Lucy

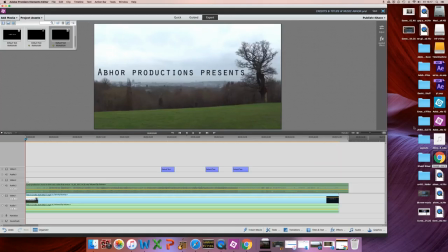8s
So, first of all, you've got to fade in from black, okay? Every film. Oh, yeah, yeah, yeah. It's coming in from something else. What? So, you're going to hear standby for further announcements, and then you'll see that come up.
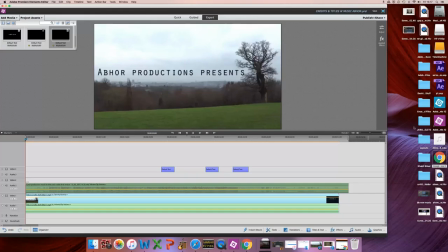23s
So, I'll go like black for a minute, and then it will come up. Yeah, okay, but then even then, you've got to fade in, yeah? Okay. but yes good black I like it starting with just sound is fine now for me that's a nice shot
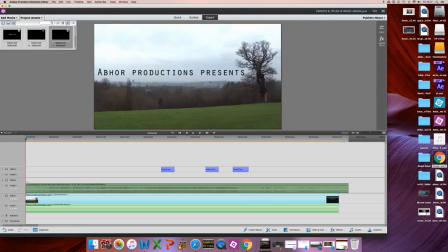38s
have you got more of that not wobbling because me what I would do is just a bit crowded here yeah okay I would make that a little bit smaller and maybe to match see where that hill is yeah a little bit smaller and maybe a little bit higher
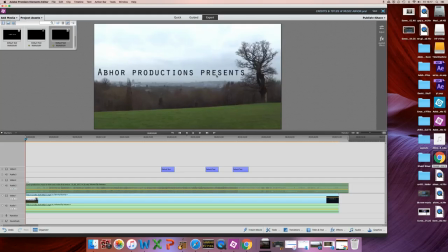53s
and I would fade that into the image because what you're saying that it's a bit like that opening sequence of um panic room that you saw okay so you're saying what you're saying hey look here's a landscape and then you're saying yeah and here we are the film company
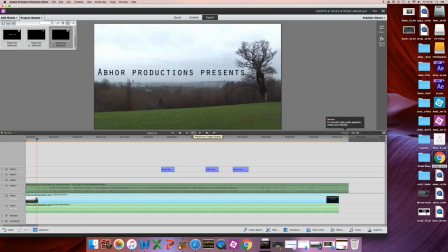69s
yeah you see what i mean rather than it's just boom that little bit of animation will make it look um more sophisticated
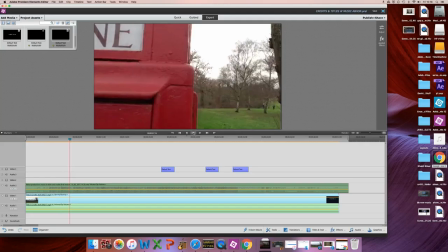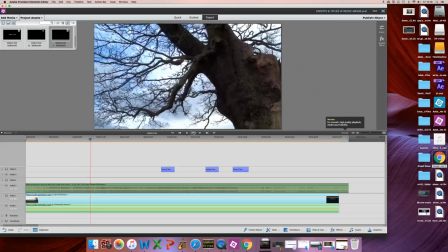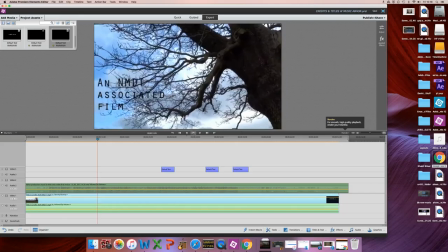89s
I'm not sure about the fade to black does that happen again no okay I don't like that then okay
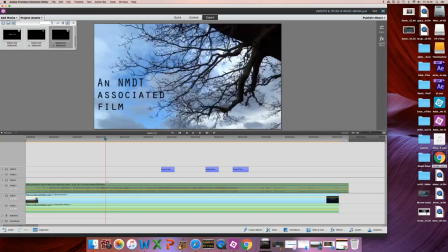94s
because it's inconsistent I think this should be fading in while it's well why it's got the branches in the background
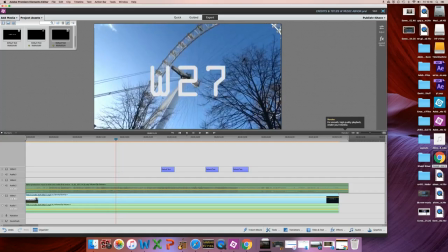103s
so that it becomes fully established there and I think you need to give
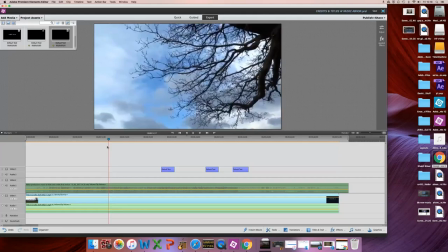108s
it a beat longer because it cuts away just a bit too quickly there and then this cut is we
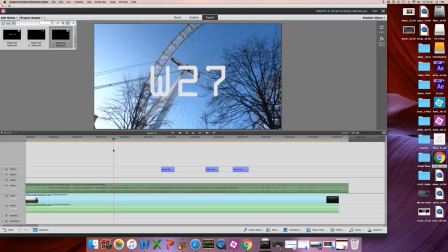116s
we okay and partly that's to do with the difference in movement you've got it coming
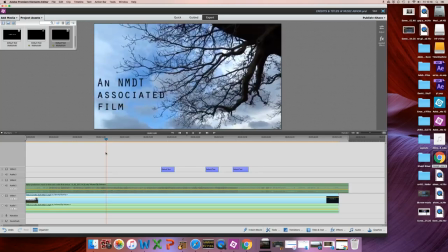120s
left to right and then suddenly you've got it going bottom to top okay that is a real jolt for
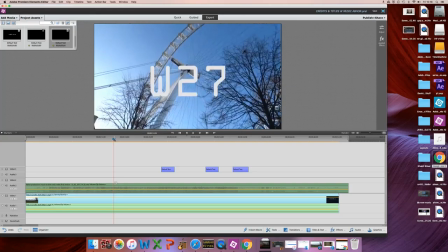128s
me as can you see yeah as a viewer i find that very jolty not smooth but a bit awkward
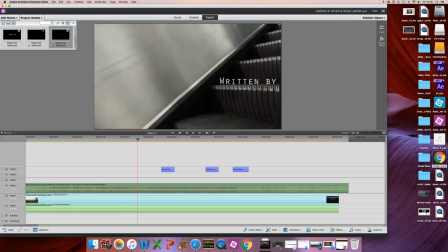136s
um i don't like your title coming in there okay yeah um